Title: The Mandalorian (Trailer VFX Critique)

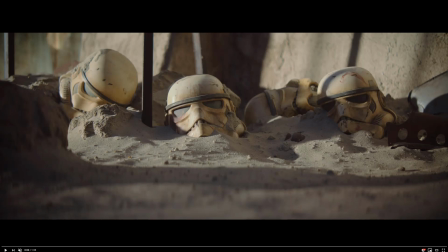0:00 Hey everybody, this is going to be just a simple critique of the new trailer for The Mandalorian. Now, of course, I don't work at ILM, so it's really more of a praise of their really awesome work, especially in this trailer. One of my students is actually a senior compositor on this show.
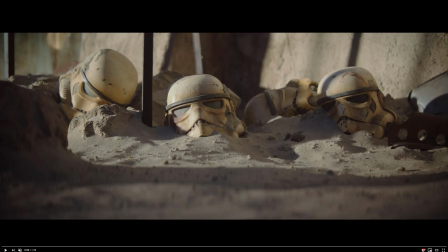0:19 It's a Lucasfilm TV show for Star Wars. So let's go ahead and play through and just take a look at, I'm going to have the sound down. I'm going to do some drawing on the screen just so we can kind of take a look at some of the elements.
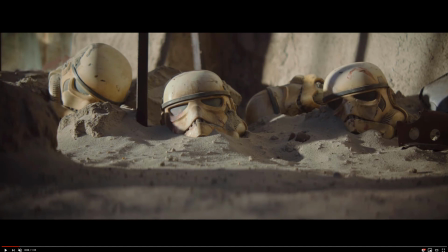0:31 And it actually kind of inspired me as I watched it. I thought, you know what, I want to do a Blade Runner-esque tutorial, part of what is going to be my tutorial on Pipeline, and start to build out something with the amount of detail that you see in this awesome trailer.
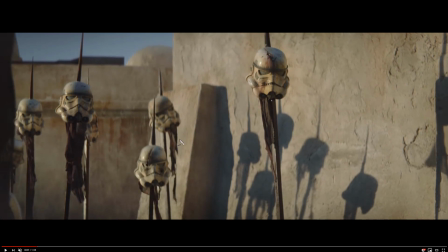0:47 So first off, one thing you'll notice as you start to watch this, especially when you guys are dealing with DSLRs and you're dealing with, micro four thirds cameras, is it's very hard to get shallow depth of field in that sort of cinematic
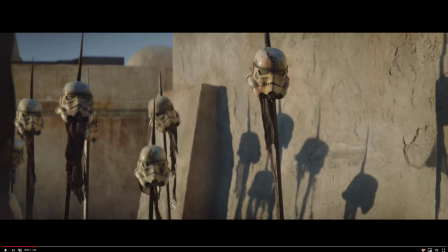1:04 perspective. This is obviously looks like 2:3:5 aspect ratio anamorphic. I could be wrong about that. It could be crop spherical. I have no idea. But again, you can see how quickly things go out of focus here and then back here.
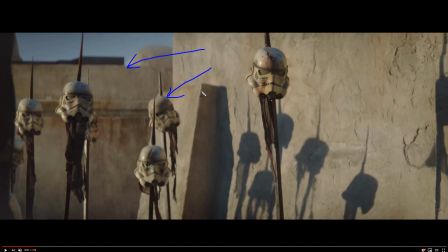1:17 Now, you can achieve this with a micro four thirds lens, but you're going to be at probably a 1.4 or something crazy to get it to happen. The smaller your sensor size, the harder it will be for you to get this nice shallow, creamy, dreamy, shallow depth of field, as they call it, where it just looks really, really, really kind of dramatic,
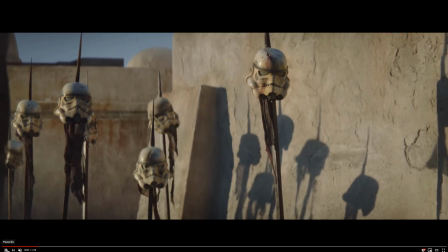1:35 so to speak. So what we'll do is we'll keep going on here. Again, no special effects in here yet, or at least what I can't tell.
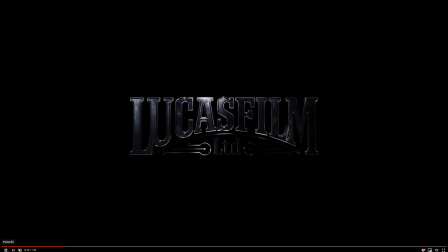1:42 Maybe some set extension, for no clue. Again, I didn't work on this at all. Just kind of going through it.
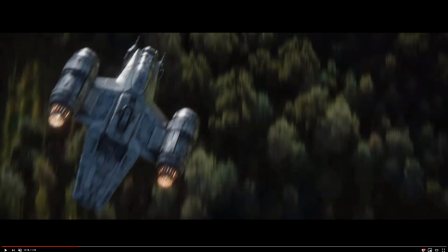1:48 And again, just this really cool shot. And again, the blending that you see right here with the background, sort of like it's not like an edge extend, but I mean the motion blur isn't just motion blurred black put on the background here.
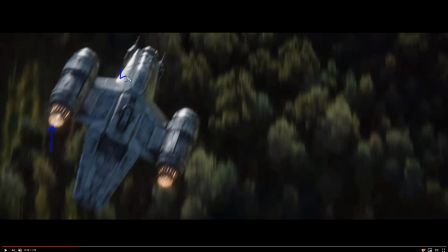2:04 It actually blends really nicely. And you get, what you're really going to see in this trailer is these really cool kicks and highlights. I always say whenever you're looking at a plane that goes over your head, once in a while you'll see a couple of little glints hit your eye very predominantly.
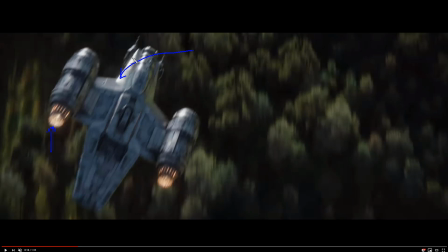2:21 And again, you can see all those wonderful, again, specularity is the unsung hero of photorealism. Also, not having a crap load of saturation is a big key. And I love the details on the modeling work they did here.
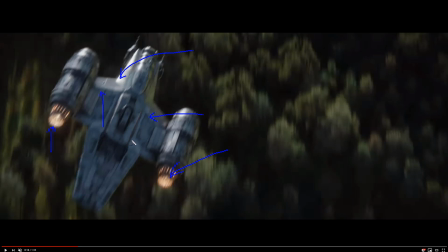2:34 I mean, just a little bit of erosion. It all makes sense accordingly. I was actually thinking about having a couple friends of mine on the show that are painters, as well as like maybe engineers and so forth, to actually go over why it is that certain panels are discolored. In Substance Painter and Substance Designer, you have the option to have these sort of discolored panes,
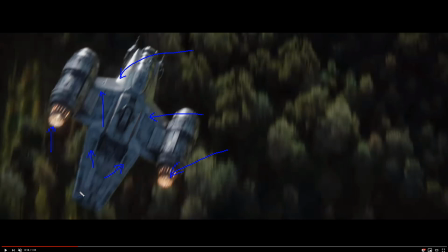2:54 so each piece feels like it's actually been built somewhere else and then attached on, as opposed to one big, coat of paint. So every piece that you imagine, even on an aircraft, is built somewhere separately, and it might have a different color or hue. In this case of like blue or white, I don't know what this is. But again, you can see it just looks awesome.
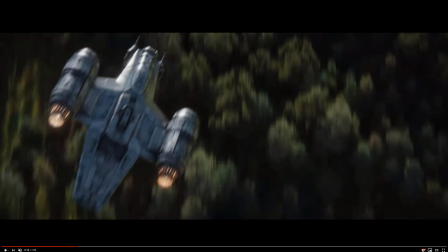3:14 And of course, we have motion blur on here, so let's go ahead and keep going here.
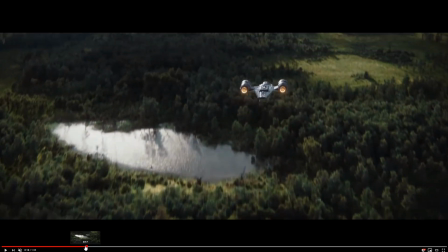3:19 And again, you can see, I don't know if we caught a reflection on the ground there. Let's see if we can kind of spot it.
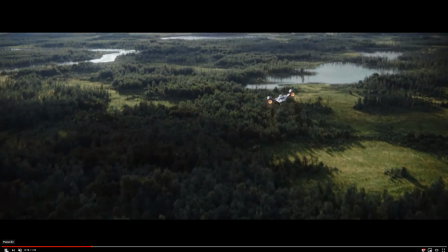3:26 And no, there's not enough angle there to see a reflection in the water just yet. But again, you can see just absolutely awesome shot.
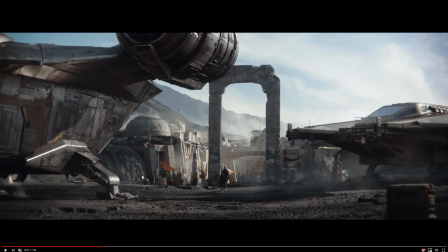3:34 I love this shot. This shot is, to me, so awesome. So you folks at ILM, you did an incredible job. Just the stuff like this. The really cool paneling here, and also you have like sort of like indirect reflective lighting,
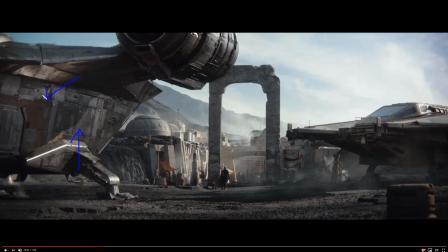3:50 so you have the reflections of light hitting this and then reflecting up and hitting below the actual ship here, so it's kind of like this indirect lighting, so to speak.